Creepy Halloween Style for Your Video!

Now I'm not gonna go through how to do the sky replacement step by step since I've already showed this technique in this episode here. It's super duper simple and I did it the exact same way. But now, with that created, I will place that layer above my clouds, then I will set the cloud layer to luma track matte,
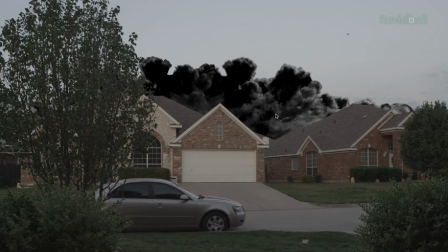and now we get rid of the sky and we can see right through to my clouds.
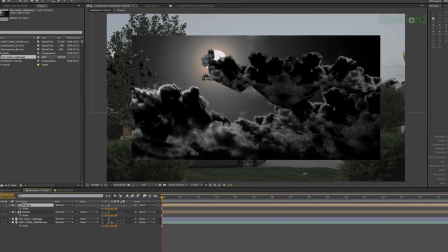So next, I will drop in another instance of my sky picture, place it under the clouds, duplicate my track matte layer,
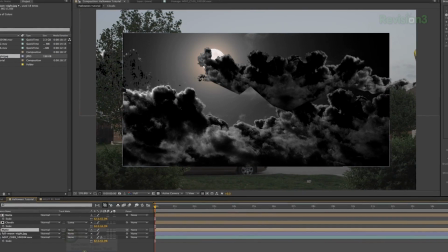place that above the second sky layer, and set that sky to use the track matte as well.
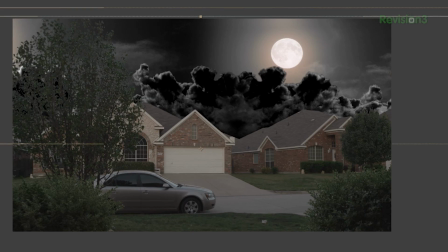Now, scale and position the sky to fit your liking. Like the clouds, this is gonna take some finessing, but with some effort, you're gonna get something delightful. I brought ice cream. No. Oh wait.
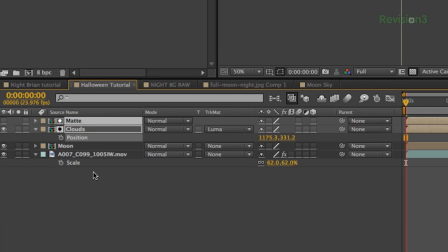Now with my sky and clouds placed, I'll duplicate my cloud layer along with its track matte layer,
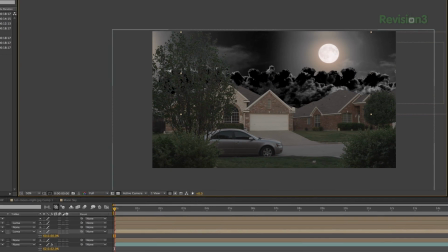and then I'll scale the lower cloud layer up a bit and move it so it doesn't look like a copy of the first.
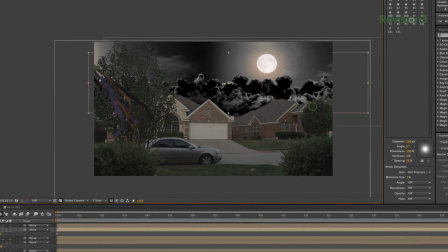And now it's time to make these clouds move. To do this, I'm going to set a position point at the start of my comp, then move to the end and drag my top cloud layer across.
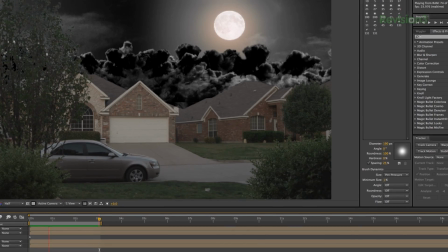Once I get the speed I want by some trial and error, I will do the same to the back cloud layer,
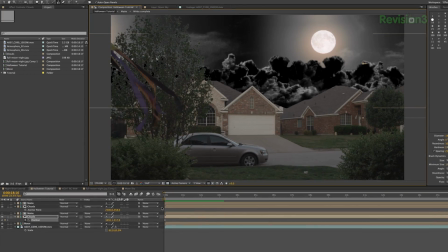but I'm going to have these move a bit slower to make it seem like they are more in the distance, which will help give the shot some depth.
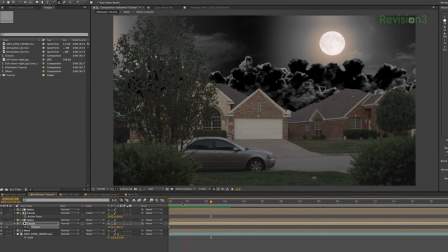Next, I'll add a bit more of illusion of depth by slightly simulating depth of field.
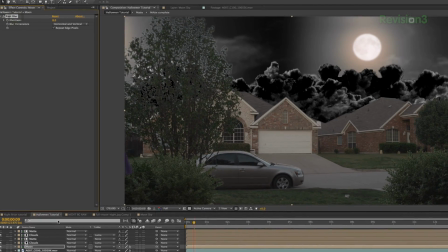First, I'll add fast blur to my sky layer, and once I have a number I'm happy with, I'm going to copy and paste that to the back cloud layer so that it matches the sky.
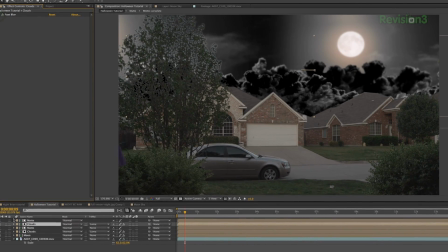Then I'll add fast blur to my second cloud layer and blur this one slightly less than the one behind it.
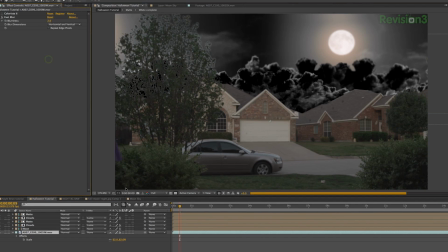Finally, I'll add blur to my neighborhood layer, which I will blur the least since it's supposed to be the closest to the camera.
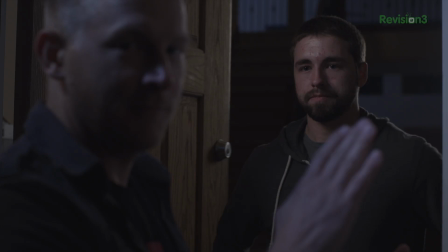Josh's crap, take 8.
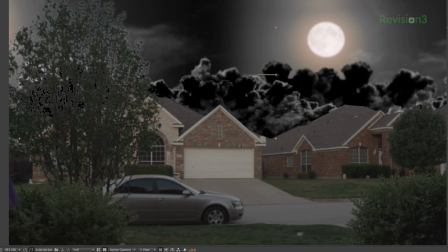And the last thing I'm going to do before we take a quick break is to add a color correction to our neighborhood layer to give it a nighttime sort of look that will match our sky layer, which I shot this during the final hour before night because I wanted plenty of detail in this shot. And a good idea here is once you have an overall correction that you're happy with the image,
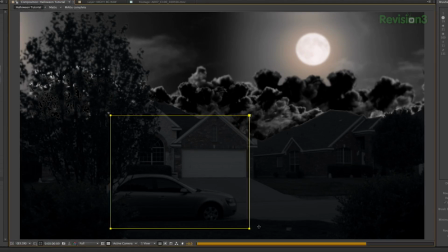duplicate your video layer and then mask out different portions of the video that might be more problematic,
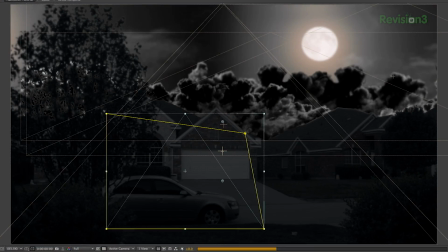like for instance this car. Since the car is really reflective, it is totally breaking the illusion that it's nighttime,
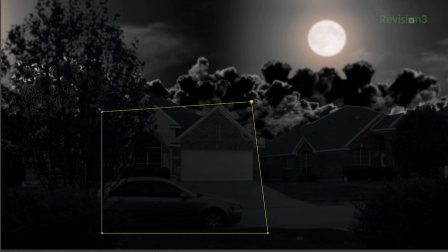so I can single that out and pull the highlights out of this, which will help the rest of the shot. And now, here's what we have so far. Of course, we're not done yet. After we thank our sponsor, we're gonna get into tying all of this together. I think it's safe to say that most of us are geeks, so the fact that Ting is a company run by self-proclaimed geeks is a great start for me.
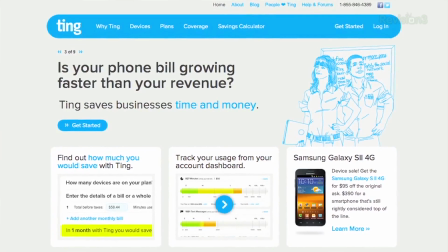Now, if you don't know what Ting is, it's a new mobile service with plans for its users that actually make sense.
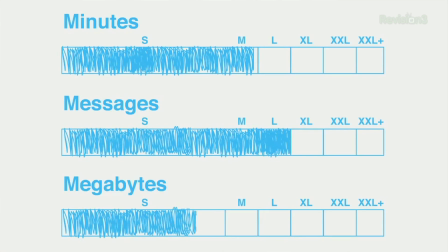With Ting, megabytes, minutes, and text messaging all billed separately. So you actually go in and you set up the plan that works best for you.
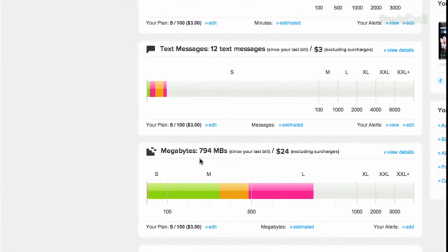Then if you use more than you set up, you pay the next tier. No ridiculous fees. Use less, you're credited the difference.
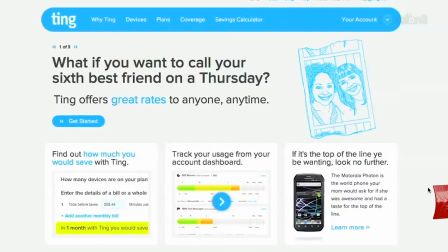It's such a simple and great idea, which I wish my carrier had. If this sounds good to you, check out FilmRiot.ting.com and try their online savings calculator. After that, if you're ready to get started, you'll get $50 off your device purchase of choice just for being a FilmRiot viewer. No promo code needed. You just go to that URL and you're good to go. Logo.
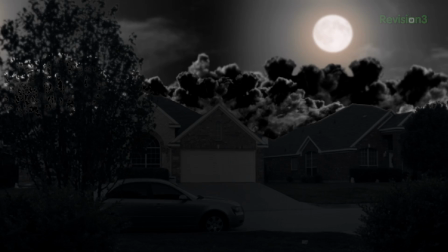Okay, so when we left off, we had this, which means it's time to bring in our actor and stitch everything together. So first thing I will do is pre-comp everything I have here and call it background.
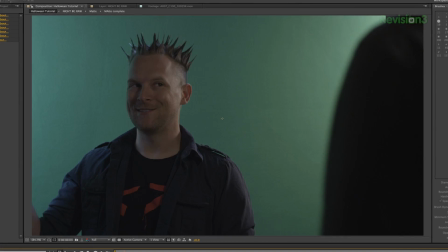Next, I'll drop in my actor here. I have Brian on green screen, which I shot outside my front door to try to match the perspective as much as possible.
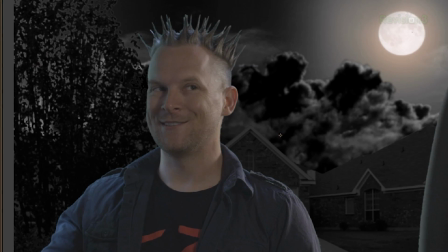Now I will key his layer using Primatte, as always. And again, if you want to learn more about keying with Primatte, check out this episode here. And actually, we have another episode, which are 10 tips to better keying, which you can also check out right here.
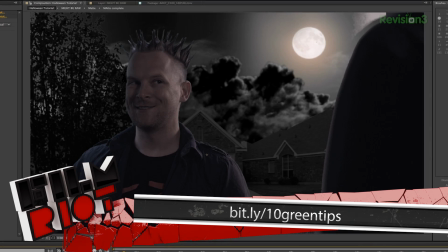Now with Brian keyed out, I will scale and position my background to my liking. Somewhere in here looks good to me.
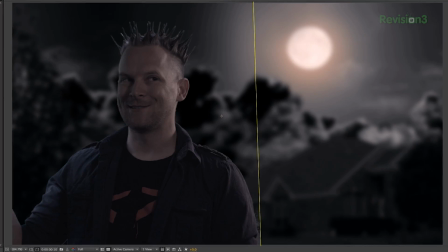Now I will color grade this layer to the style that I want, then add a final blur to it using fast blur so that Brian is our main focus.
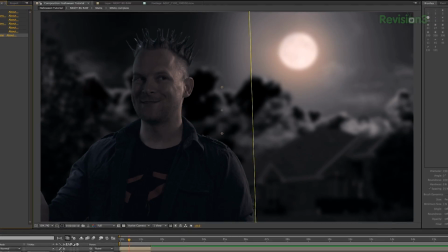Next, I will color grade Brian to match, and we're almost done. The final thing I'm going to do is add atmosphere to this shot. So to do this, I'm going to use two assets from Action Essentials, Atmosphere 06 and Atmosphere 02.
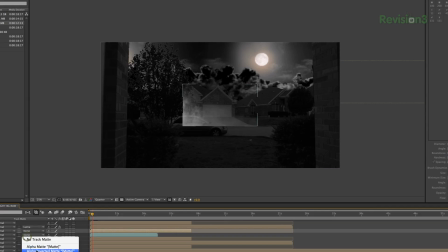With those imported, I will double click on my background pre-comp, then I will add a layer of Atmosphere 06 between the two cloud layers,
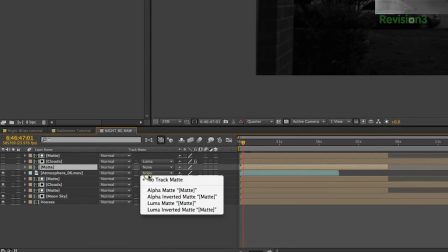which again, I will copy paste my matte layer above this atmosphere layer, then set the atmosphere track matte to luma so that it will again only show in the sky area.
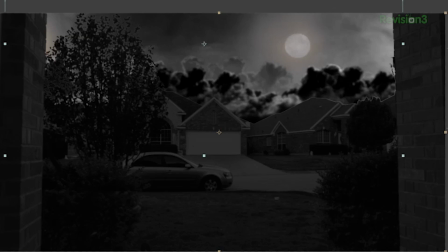For this one, I will keep the opacity at 100%. I will repeat this step, but this time putting it above all the cloud layers and setting the opacity to about 75.
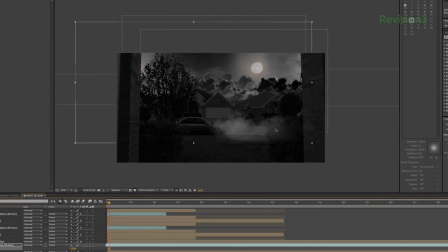This is another way to add depth since it's giving that illusion of atmospheric fall off. Next, I will add Atmosphere 02, which I will place above my video layers. Then I'm going to scale, position, and mask to look as though the fog is on the street, and drop the opacity to somewhere in the 40s.
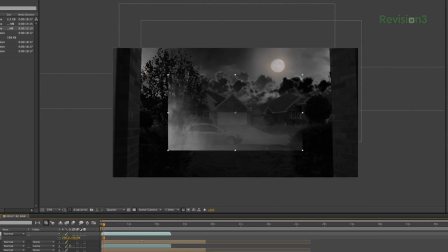And last thing we will do in this pre-comp is add another layer of Atmosphere 06, then scale and position it to fit the bottom half of the image above everything.
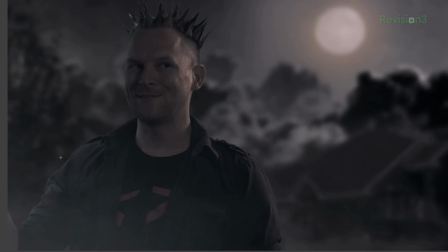Now we're going to move back into our main comp, and we're going to add one final layer of Atmosphere 06, which we will do all the same things to as we did in the last ones,
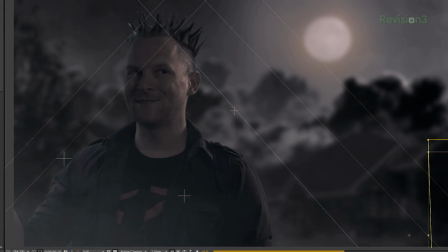but this one is going to go on top of Brian and cover everything, mixing it all together nicely.
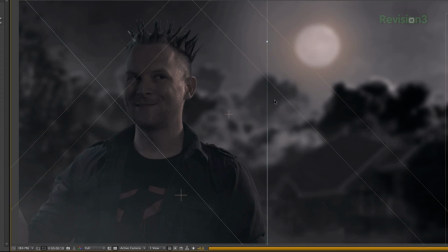And now with all that in, we've added a lot of depth to the shot and made it all tie together nicely. And for the final step, I'm going to add an overall color grade, and we have a spooky looking shot for Halloween. Now, if you guys would like to give this a go for yourself, but you don't have the means to get the footage,
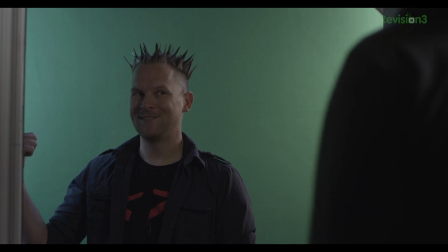I'm posting our entire opening sketch without any visual effects to our FilmRiot Extras YouTube page right here,
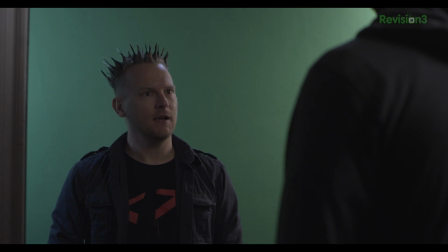and in 2K. So you guys can go download that and add your own VFX to it and just have a blasty. And if you do, I would absolutely love to see what you come up with, and I'm sure our guest for today's episode would too, Brian Brushwood. So you could send the video to me on my Twitter at twitter.com/Ryan_Conley, or Brian's Twitter at twitter.com/Schwood. But that's it for today, kiddies. I'll see you guys next week when we have more Halloweeny fun.